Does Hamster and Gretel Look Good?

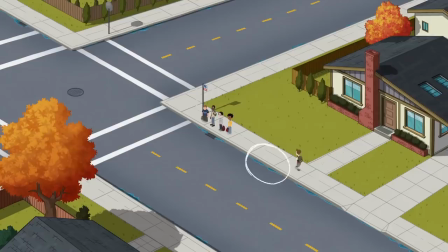Look at the first shot of the Milo pilot. There's water on the side of the road maybe implying that it rained the night before. Little weeds in the lawn, trees with orange leaves telling you that it's fall. What is the setting of the first scene of Hamster and Gretel tell you?
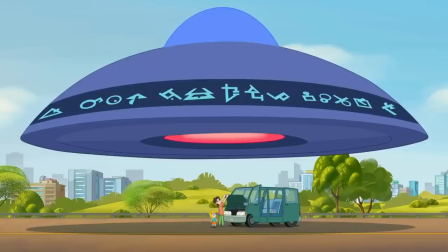Nothing really. It's by a city that keeps its roads immaculately clean.
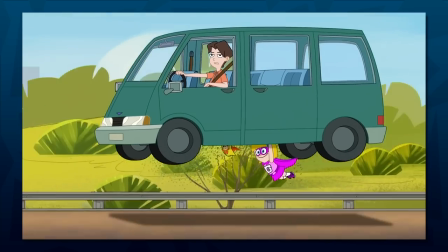And let's talk about the elephant in the room. The animation. It's clean and feels more digital than Milo or Phineas.
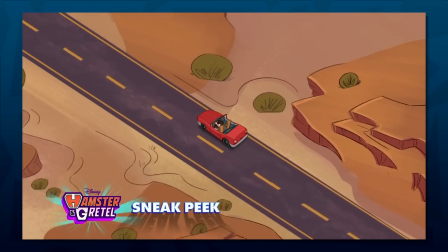In fact I'd wager that this is the same studio that was given the first act of Candace against the universe.
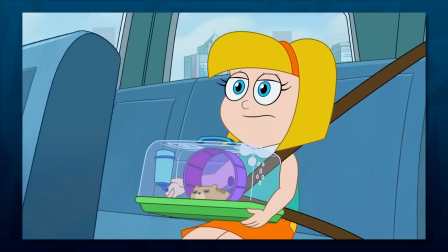Which sucks. They got the line weight right this time, but man, the animation is so stiff.
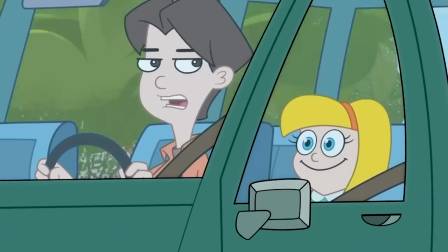They default to the lifeless stock poses too often, and animation is only used when absolutely necessary.
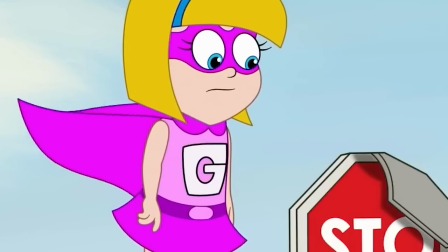Unless the character is the focus of the scene, they're given the most stiff and boring movements, and why they use Gretel's stock pose so often in this one scene is just baffling to me.
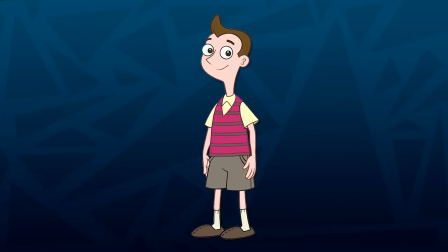It's lifeless. Milo's stock pose was lifeless as well, but at least the show never just left him like that for extended periods of time.
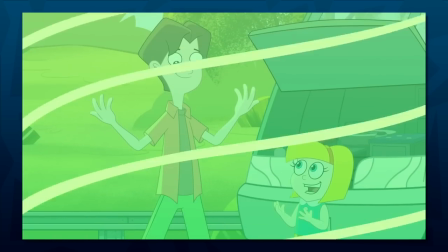This animation just feels so stiff and computer-made in a way that Milo and Phineas never really felt.
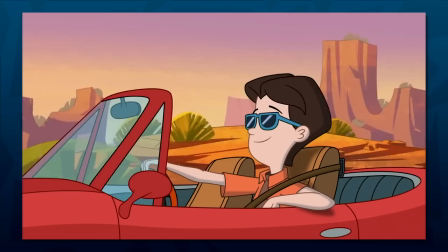The lines are too clean, too polished, too digitized when compared to the other entries in this world.
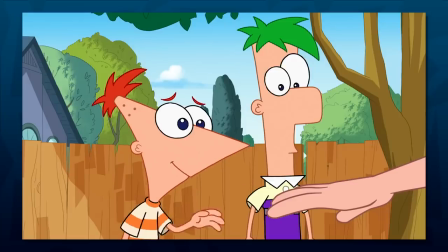It just sucks that the worst studio from Candace Against the Universe seems to have made a return.
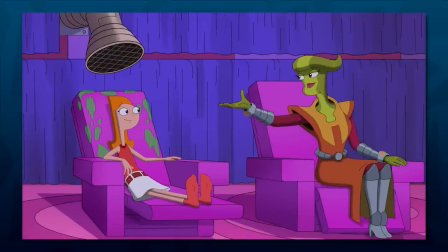Maybe if we see the episodes done by Synergy Animation or Wong film my opinion will change, but for now I'm not optimistic about the show's look.
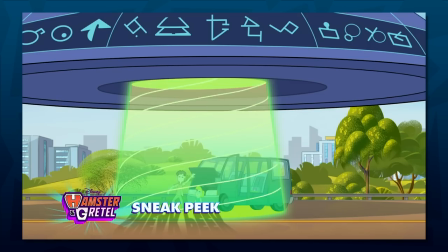Still, the animation is far from outright bad, but the show's visual presentation and storyboarding in this scene are incredibly subpar.
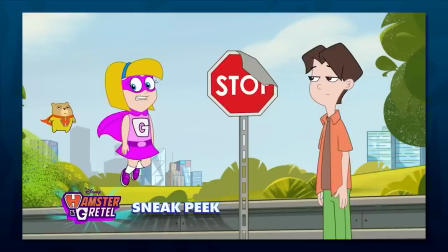I still have significant hope that it'll go uphill especially if they bring in legend Kyle Menke to do some of the larger action scenes later on this season and as the animators learn the characters more. Finally the music. Thus far the show has no musical identity.
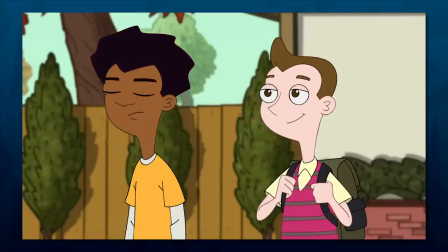I'm sure we'll get there but I just can't help but compare it again to Milo Murphy's Law which opened its first episode with the iconic musical sting that would go on to define the show.
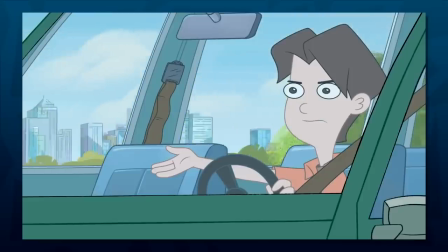It still sounded cartoony, but different. In Hamster and Gretel, I can point out another time literally every musical beat in this scene has been used before. It's just the Phineas and Milo scores on Remix. Let's listen.
Can you fix it?
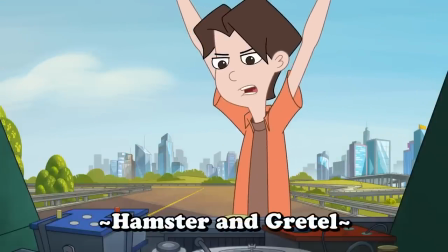Can you fix it? Can you fix it? No, not really, but I figured. This is awful.
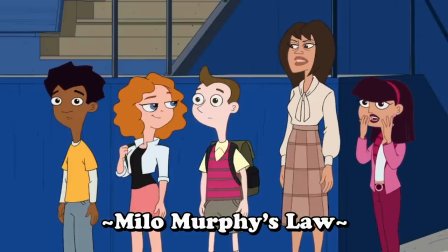What are we supposed to do now? Make a giant waffle. No jokes. Power is unimaginable!
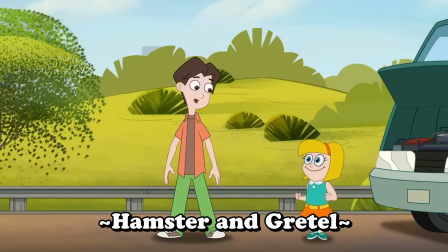He will! Bye, Mr. Alien! And was the salvation of all mankind!
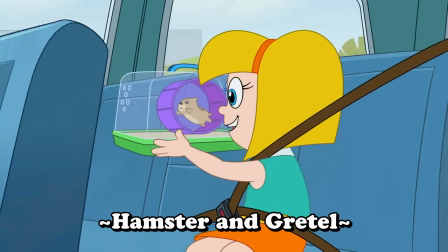Hamster! But if I hold him up like this, he thinks he's running super fast! Look at him go! Go on, go home! Oh, God!
And look, I get it. Writing new music is tough, but this just feels too familiar.
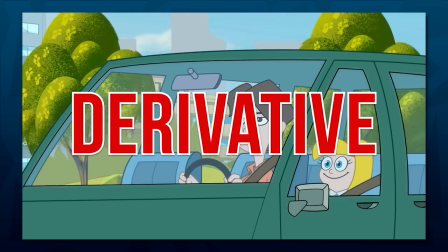If I had to describe this cold open as a whole, it would be derivative. We don't know how powers will affect these characters because we don't know them as characters.
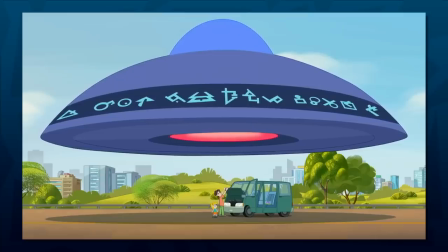The alien is a nondescript Dan Povemeyer extra and a nondescript UFO,
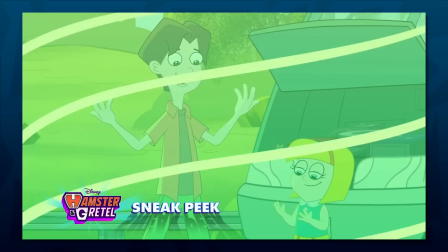and gives these two characters who have basically no reaction incredible powers, and the boarding doesn't support this being a significant event.
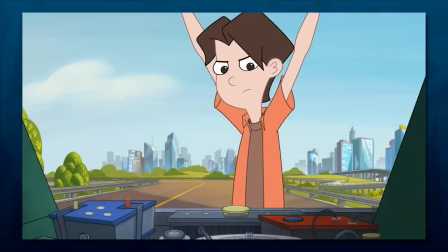Hamster's grand entrance is weak, the world feels lifeless, and I just wish that this scene had been presented in a way that felt like it mattered.
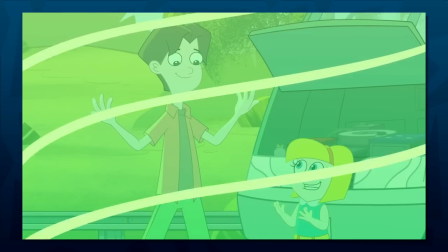Maybe the first version of the main theme as they're getting their powers. Maybe a sweeping shot around the characters as they're hit with the ray. Maybe a unique original design for the alien ship. Just something to latch onto to make me say, oh hey, this is an important scene in the show.
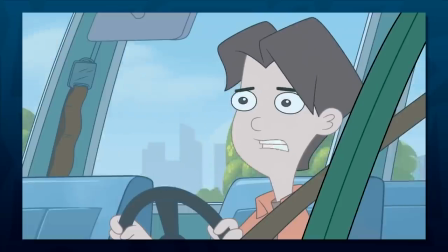And it's just not there. All these criticisms are things that might be okay later on in the show.
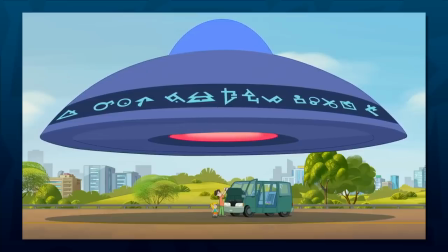A lazy UFO in episode 64? Sure. Reusing music from Phineas and Ferb in 53? Yeah. Dan Povmeyer voices in every other episode? Why not? it's really just all of these things being in the first three minutes that concerns me.
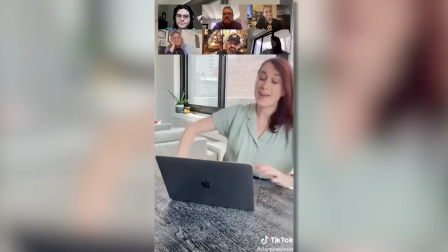I want to love Hamster and Gretel. I love these writers and this crew and I know they are capable of great things.
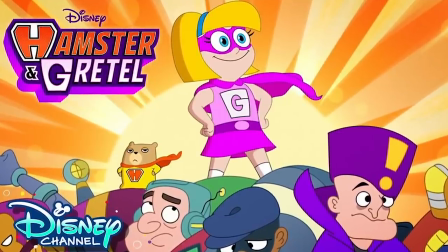No doubt this show will have a fun rogues gallery to meet, some sort of B-plot to unravel like Phineas and Milo, some heartfelt moments, and of course great original songs.